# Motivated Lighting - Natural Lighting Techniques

Filmmaking is an art of problem solving, and the quality of results that you get from your videos are the direct result of the effectiveness of the solutions that you come up for the issues that you face. Now, if you thought that my channel was just your average tech channel, well, I see why you think that. For the past year or so, that's all I've been doing. But tech is just a way for me to express my creative ambitions and to practice my skills in this visual medium. But what I'm really interested in is this visual medium and how you can tell stories through it. Now, if you're a filmmaker who is looking to enter into narrative filmmaking, it is paramount for you to learn to light a scene without bringing attention to the fact that you have lit the scene. It has to look natural, it has to look real, and it should not look orchestrated. Now, it's actually quite hard to come across because not everybody talks about it. There are people who massively push on this, but most of the people just talk about dynamic range, they talk about the cameras, they talk about the settings, but they don't talk about how to do it. So this is what I wanted to do for a change, and well, since this channel is not called Pranav's Tech or Techie Pranav, I can do this. It's just, yeah. So if you're trying to film a scene like this, where you have the background which is extremely overexposed,
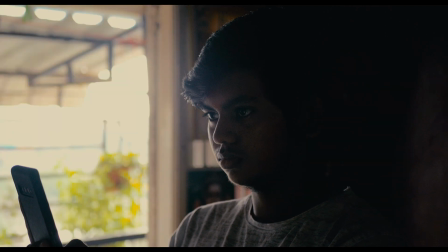if you try to expose my face, it is extremely hard for someone to shoot a dialogue scene here, because if you go for the scenery route and you expose for the outside highlights, well, the faces lose all the definition. They become too dark, and well, you cannot pull out any amount of information from it and make it look salvageable. And especially when you're shooting with budget cameras like the Panasonic G85, which I'm shooting on, and or even your smartphone, it becomes extremely hard for you to get good looking imagery by shooting against sunlight. And if you look at my earlier videos, I recommended using sunlight as your main key light because it is super bright, so you cannot really find lights which are bright enough to fight against sunlight. But there are ways, and if you have the gear and if you have the capability to, shooting against sunlight and lighting the scene by yourself will massively help the outlook of your videos and to make it look quote-unquote cinematic. Now that word is overused, but to look professional.
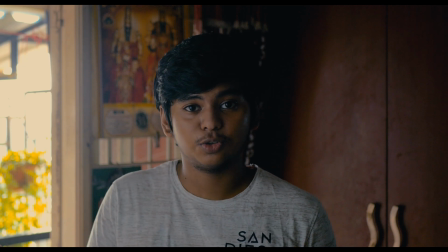Now this might be extremely orchestrated, and I might have 2 or 3 lights placed here to make this look as good as possible. Or this just might be a natural scene where I've not set up anything, I just set up the camera and the mic and I'm talking to it.
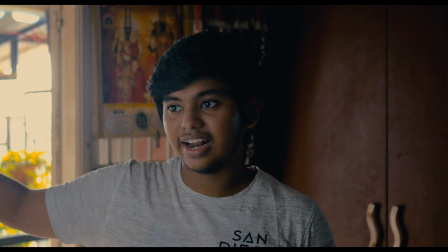Because this balcony extends a bit further and the light bounces onto the wall there and is actually hitting my face.
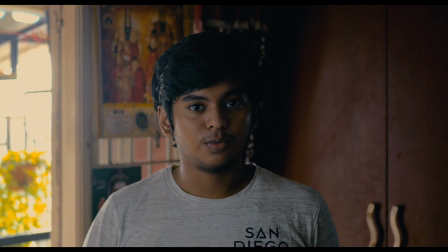So nothing you're seeing right now is orchestrated. Can you believe that? That is what we all try to achieve natural lighting.
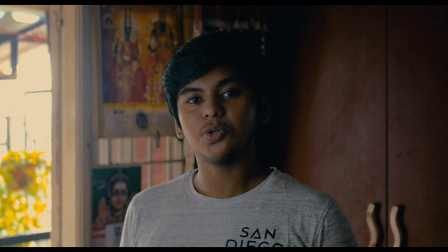And how you can get natural lighting? Well, it is called motivated lighting, where the physical location where you're placing the lights,
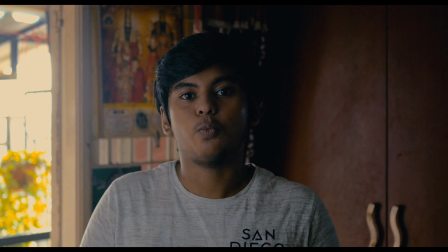there should be a meaning behind why you place the lights at that specific point, and there should be a meaning behind what the quality and the color of light is.
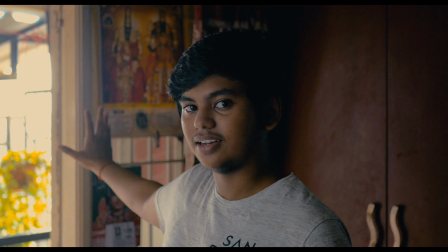So in this case, the main source of light is sunlight, and I don't want to fight sunlight, I want to augment it.
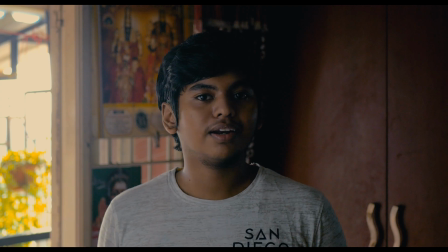Now, the best way you can augment sunlight is something called rolling it around.
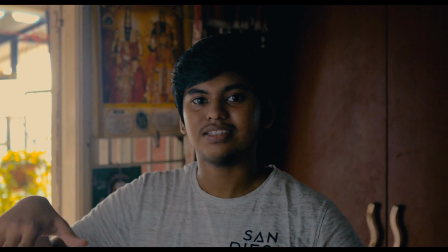Especially if you're shooting like this, the sun is exactly right there.
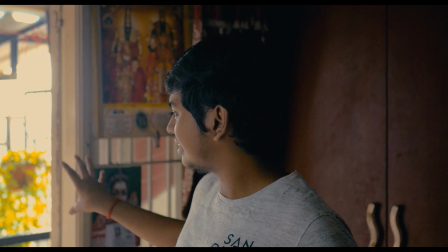So if you're shooting against the sun, you have to make it seem that sunlight is somehow lighting me from the front.
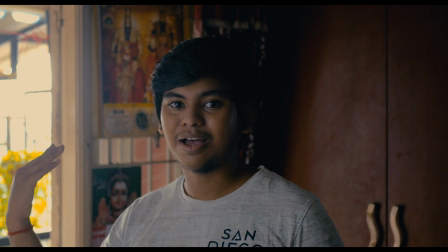So one way you can do it is to wrap that sunlight around. That is, take that light,
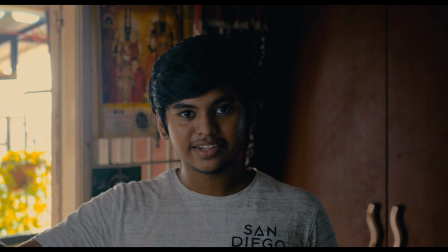reflect it or augment by placing a light along the direction to make a scene that light is actually rolling around and hitting my face.
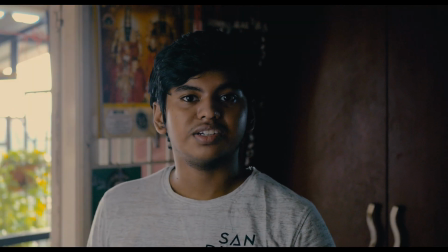So this scene that you're seeing right now is completely orchestrated because this camera neither does not have the dynamic range to keep both the outside highlights and my face in exposure, and also, well,
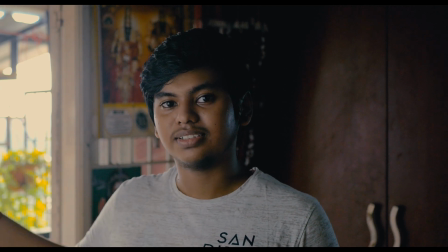this room isn't big enough for the sunlight to be pulling around my face like this.